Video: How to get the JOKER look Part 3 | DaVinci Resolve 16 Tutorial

up guys, this is Qazi. Welcome to another amazing tutorial. Another Joker tutorial. I can't help it. I mean, you guys love it. I love it.
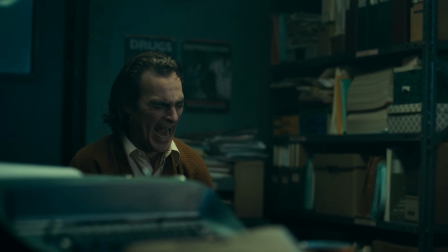[0:22]
I'm gonna keep doing it because there's just so many different looks and different vibes that are happening in this movie. The really cool thing about this particular one though is that it's not necessarily a side-by-side match.
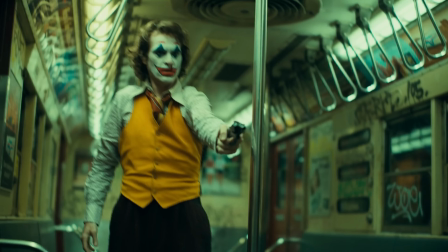[0:34]
I'm going for more of a, we're creating a vibe. We're creating a aura, like this green sickly, you know, color cast that we see in this shot. We're trying to replicate that in our environment because it's a hospital environment. Maybe there's a surgery that's about to go down. Something bad is happening. So we're trying to replicate that. And that's the whole point of it. I want you guys to start thinking a little bit outside the box and not necessarily like, how can I nail each hue?
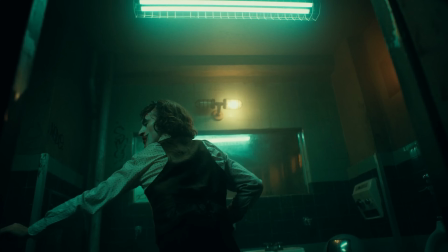[1:03]
But it gets bigger than that. It, like, this is where we become tastemakers. So keep that in mind.
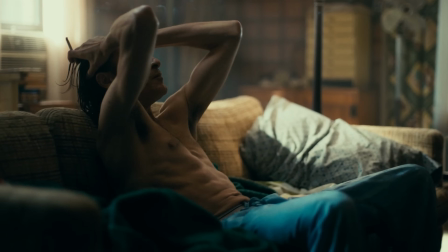[1:08]
And that's the whole point of this series too, you know, to start looking at color schemes as a whole and how it fits in and enhances the storytelling. On that note, guys, if you guys are enjoying the content, smash that like button, subscribe to my channel for more awesomeness.
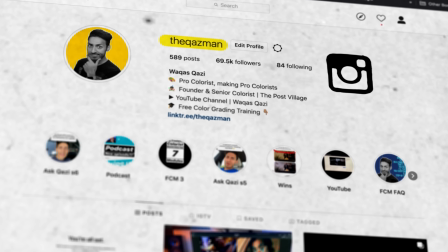[1:22]
Make sure to follow me on Instagram. I'm dropping value bombs there every single day. Check out the link in the description below if you want to level up your color grading game. 1 hour long training that's going to take you from not knowing anything about Resolve all the way to grading your first professional gig. Let's roll the intro.
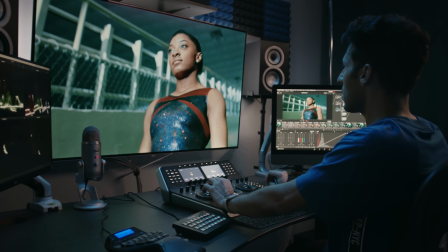Now let's take a second and check out the tech specs.
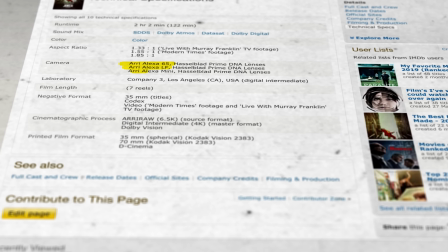[1:49]
So the cameras they used were the Arri Alexa 65 LF and Mini, but majority of the stuff was shot with 65,
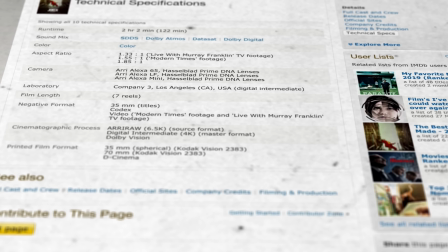[1:57]
which is a 65 millimeter camera and is known for its color rendition and detail.
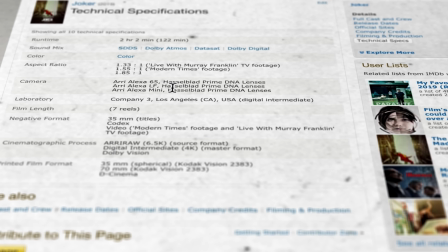[2:03]
But here's something very interesting. The lenses they used were the Hasselblad Prime DNA lenses.
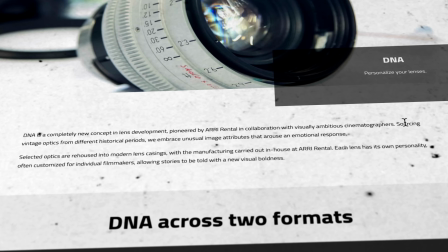[2:10]
So the premise behind this series of lenses, just check this out. Sourcing vintage optics from different historical periods.
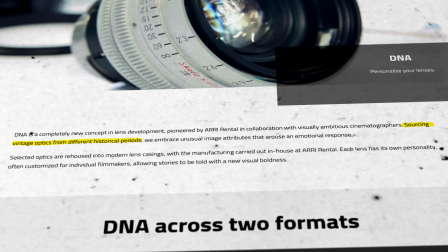[2:19]
I mean, this is massive.
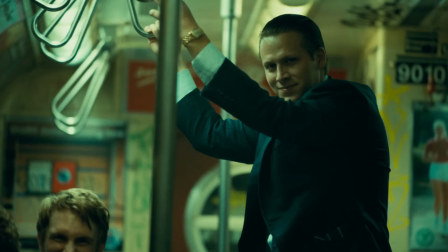[2:21]
So when we look at this clip and we see this nice creamy quality that we find in the highlights,
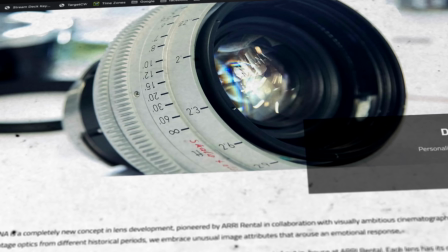[2:28]
most of it is coming from the choice of lens that was used.
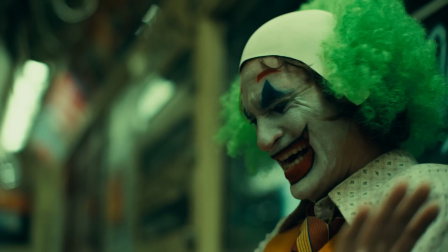[2:33]
So this is the kind of investigation that you need to do.
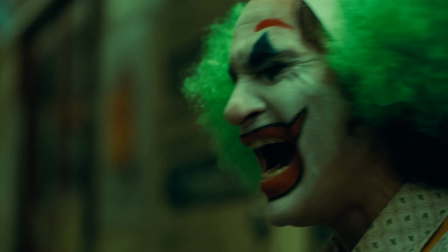[2:37]
So then you're not wasting your time trying to create something that is just impossible,
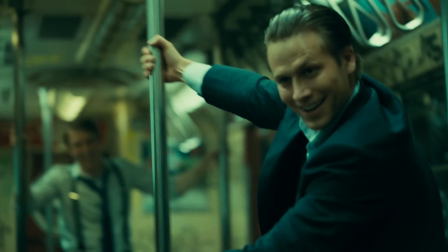[2:43]
or if you were to do it, it's going to look very artificial because it just wasn't done that way in camera.
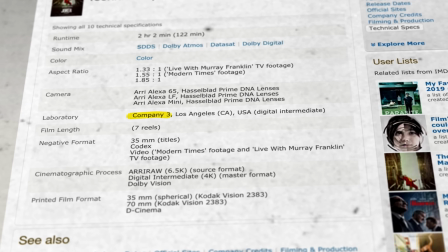[2:49]
Grading was done again by Company 3 and specially by their senior colorist, Jill.
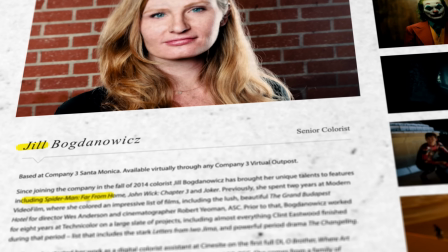[2:56]
She's done John Wick 2, John Wick 3, Spider-Man, Far From Home.
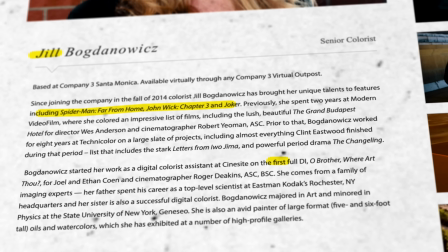[3:03]
She's done so many freaking movies. She's the real OG. Just look at this.
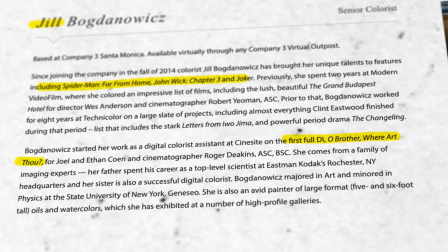[3:07]
She has worked on Oh Brother, Where Art Thou, which pretty much put the foundation for DI in Hollywood.
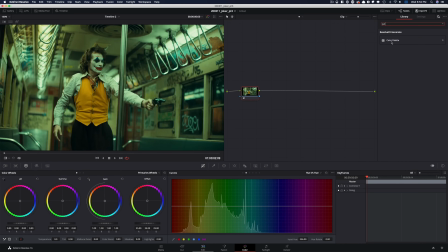[3:16]
As usual, let's just drop in our palette and see what's happening here.
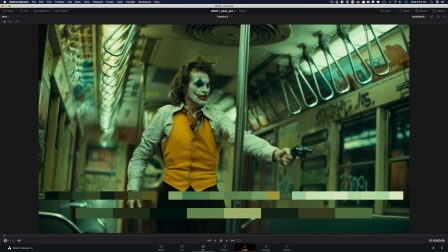[3:23]
So I'm going to make it full screen. A lot of vintage colors going on here, you know, and that's what puts it in that period piece world. And just dingy colors, right? I mean, so there's nothing pure white.
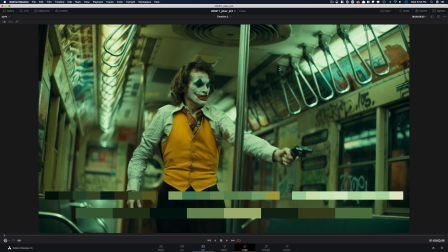[3:37]
Like, look at these lights, you know, they have a different dinge. And even Lawrence Scher, during his behind the scenes interview, said that he used different age Kino flows. So when the Kino flow light gets old, it has like a weird green tint to it.
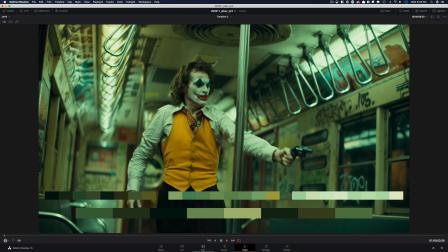[3:55]
So he's saying that he's mixing and matching those. So then these colors are on set. These are not necessarily like windowed out and created in post. So something to keep in mind. But what I like about this is it's genuinely graded, right?
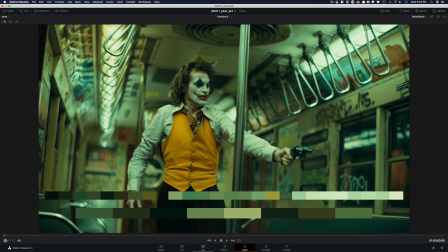[4:13]
Because I mean, it just does not look like that on set. So they did push it quite a bit. And that's the essence that I'm going for.